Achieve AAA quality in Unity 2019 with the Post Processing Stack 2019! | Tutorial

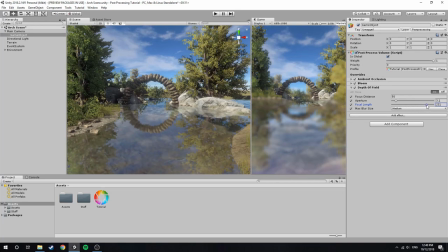[16:26]
Now, increasing the focal length will blur again, but with this one you can see there's quite a sharp difference and that doesn't look too nice, so I'm just going to decrease mine to 100, maybe 115, 117, yeah, like that.
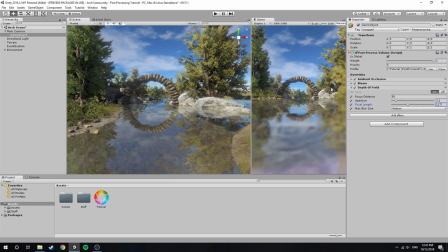[16:44]
So you can see here it blurs kind of the front water here, the bushes here, and a tiny bit at the back, and it just draws your attention to the circle, which is what I want. Now that's essentially all the setup for quite a realistic scene.
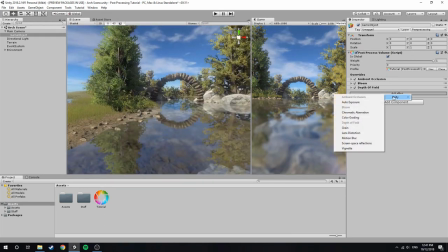[16:58]
That's probably all I would do, but I want to show off the color grading, which can really transform the scene.
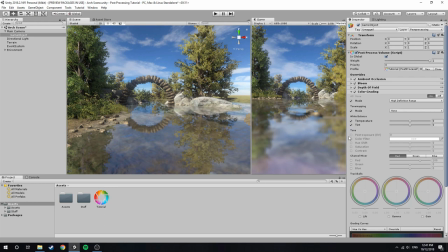[17:06]
Now I'm going to make a pink filter effect, and you could do that in many ways. I could use the trackballs down here and just drag it up to pink, and you can see already it gives it a slight pink hue, but I'm going to actually do that with the tint.
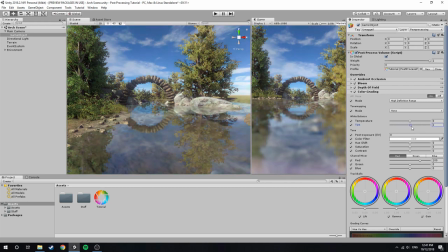[17:24]
So if I drag the tint back and forth, you can see that it adjusts the colors. It's a very easy way to apply the filter effect.
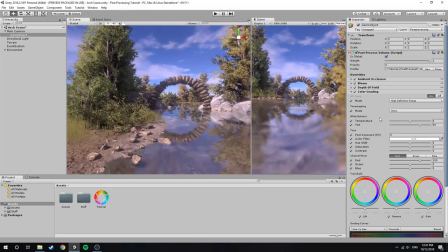[17:31]
I'm just going to go 50. That seems quite nice, actually. And I want to brighten up the scene, so I can do that with the exposure.
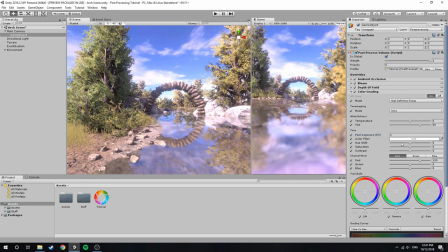[17:40]
I just select 1. Ooh, okay, that's a bit too bright. We'll halve that.
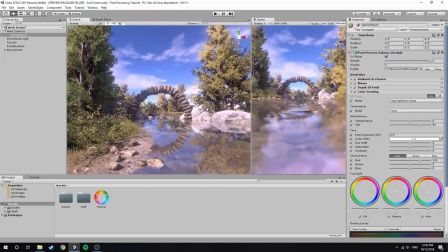[17:45]
Yep, that seems a lot better. So also what I like to adjust is saturation and contrast.
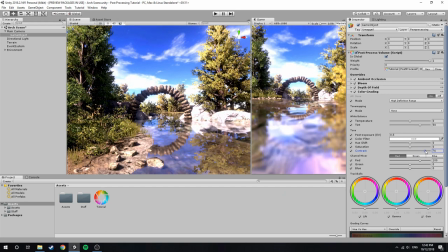[17:53]
So contrast makes the black and whites more defined, as you can see, put on max.
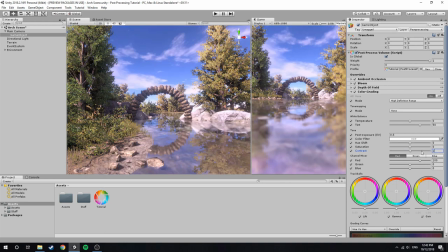[17:59]
I'm just going to put it on 1, maybe 1.5, 4. Yeah, that seems fine for me. And saturation makes the various colors pop more and become more vibrant.
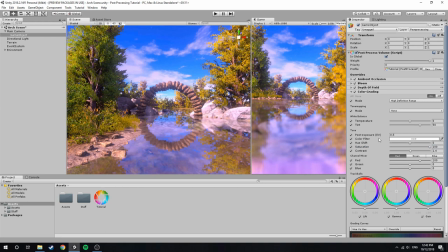[18:12]
So if I really bump it up, you can see how it affects the scene. It's kind of like the juicy effect in Halo, if you remember that back in the day.
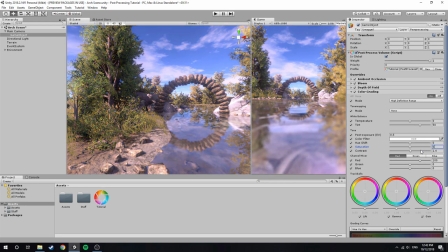[18:19]
So I'm going to chuck it on. What should I put it on? 1 maybe? I'll try with that first. Okay, that's really subtle, but I kind of like that, because if I start putting it up too much, it looks a bit too cartoony for me.
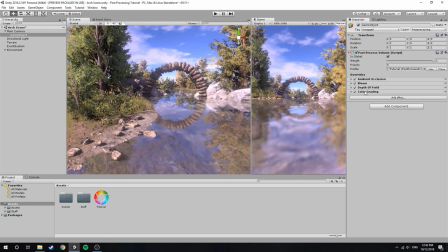[18:34]
I'm just going to leave it there. Now, the scene looks fine to me how it is, so I'll probably just leave it like that. The other effects do very subtle work. Actually, we could add screen space reflection.
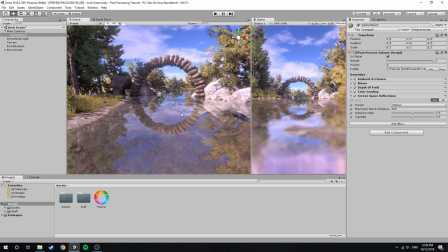[18:51]
It's not going to make too big of a difference, because we don't really have any extremely reflective properties or materials in our scene,
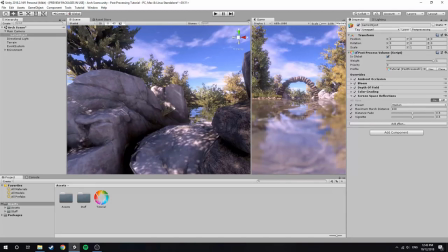[18:57]
but it will still help add, like, it'll just make better lighting and make the scene look a lot more realistic.
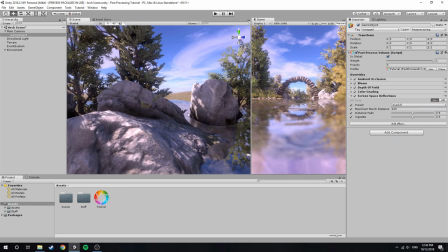[19:06]
So let's put on overkill, because it's a very small scene. Let's just toggle it on and off.
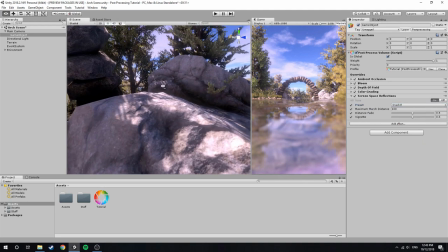[19:13]
Ah, yeah, you can see
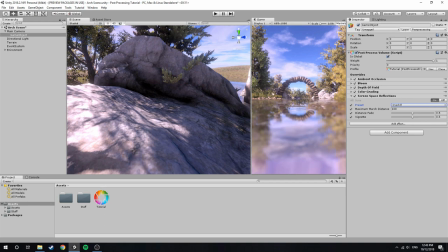[19:15]
it's darkening up areas, and even in the background here, you can see it affects up here.
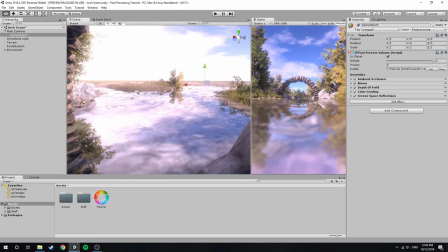[19:24]
Now it looks a lot better with the screen space reflection, so we'll leave that in. And I almost forgot, but we need a vignette.
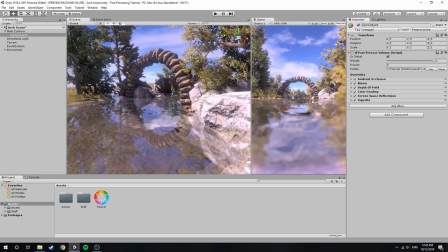[19:32]
This will really emphasize that circle piece and just draw your attention to it.
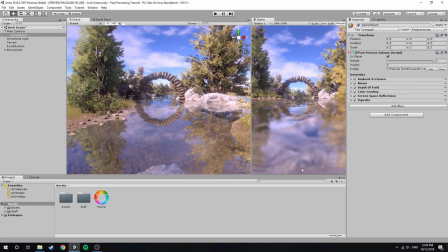[19:36]
You can see I've centered this arch perfectly in the middle, and this waterline here is also half of the screen.
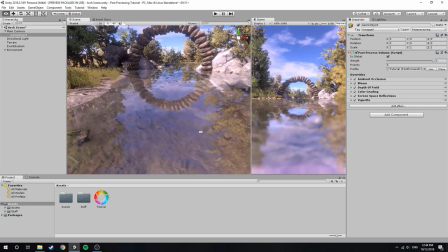[19:45]
So that's just composition techniques, and it just draws your eye directly there. I'm considering making another tutorial talking about the art techniques that go into designing.
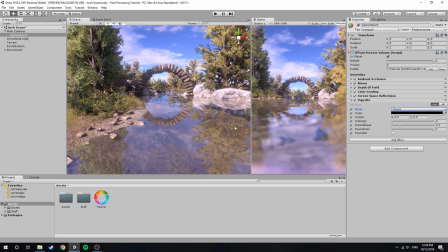[19:54]
So composition, the golden ratio, all that kind of stuff. It's really interesting and it can really make the scenes look so much better. I'm
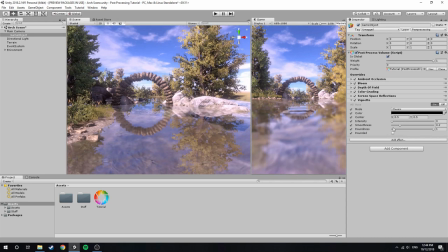[20:02]
going off on a tangent, let's do this, vignetting. But So my favorite setting in vignetting is the smoothing. That smooths it out. Most people kind of leave it and tend to just use the intensity.
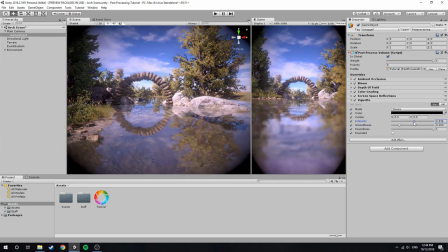[20:14]
And if I bring it up like that, it creates really sharp edges.
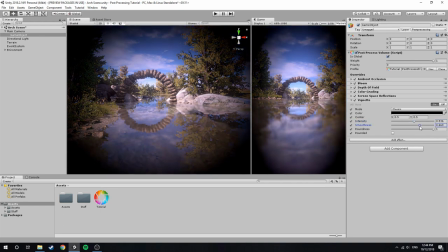[20:19]
And I don't really like that effect. I prefer when it smooths out. So you can see that it's a lot more subtle.
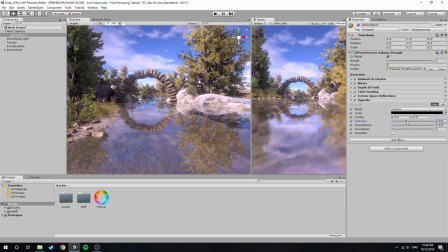[20:25]
And it just draws your attention there. Because if it wasn't smooth, I find it too distracting looking at these sharp lines.
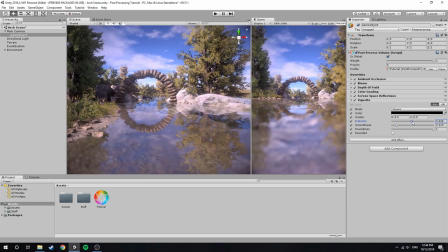[20:32]
But that's just me.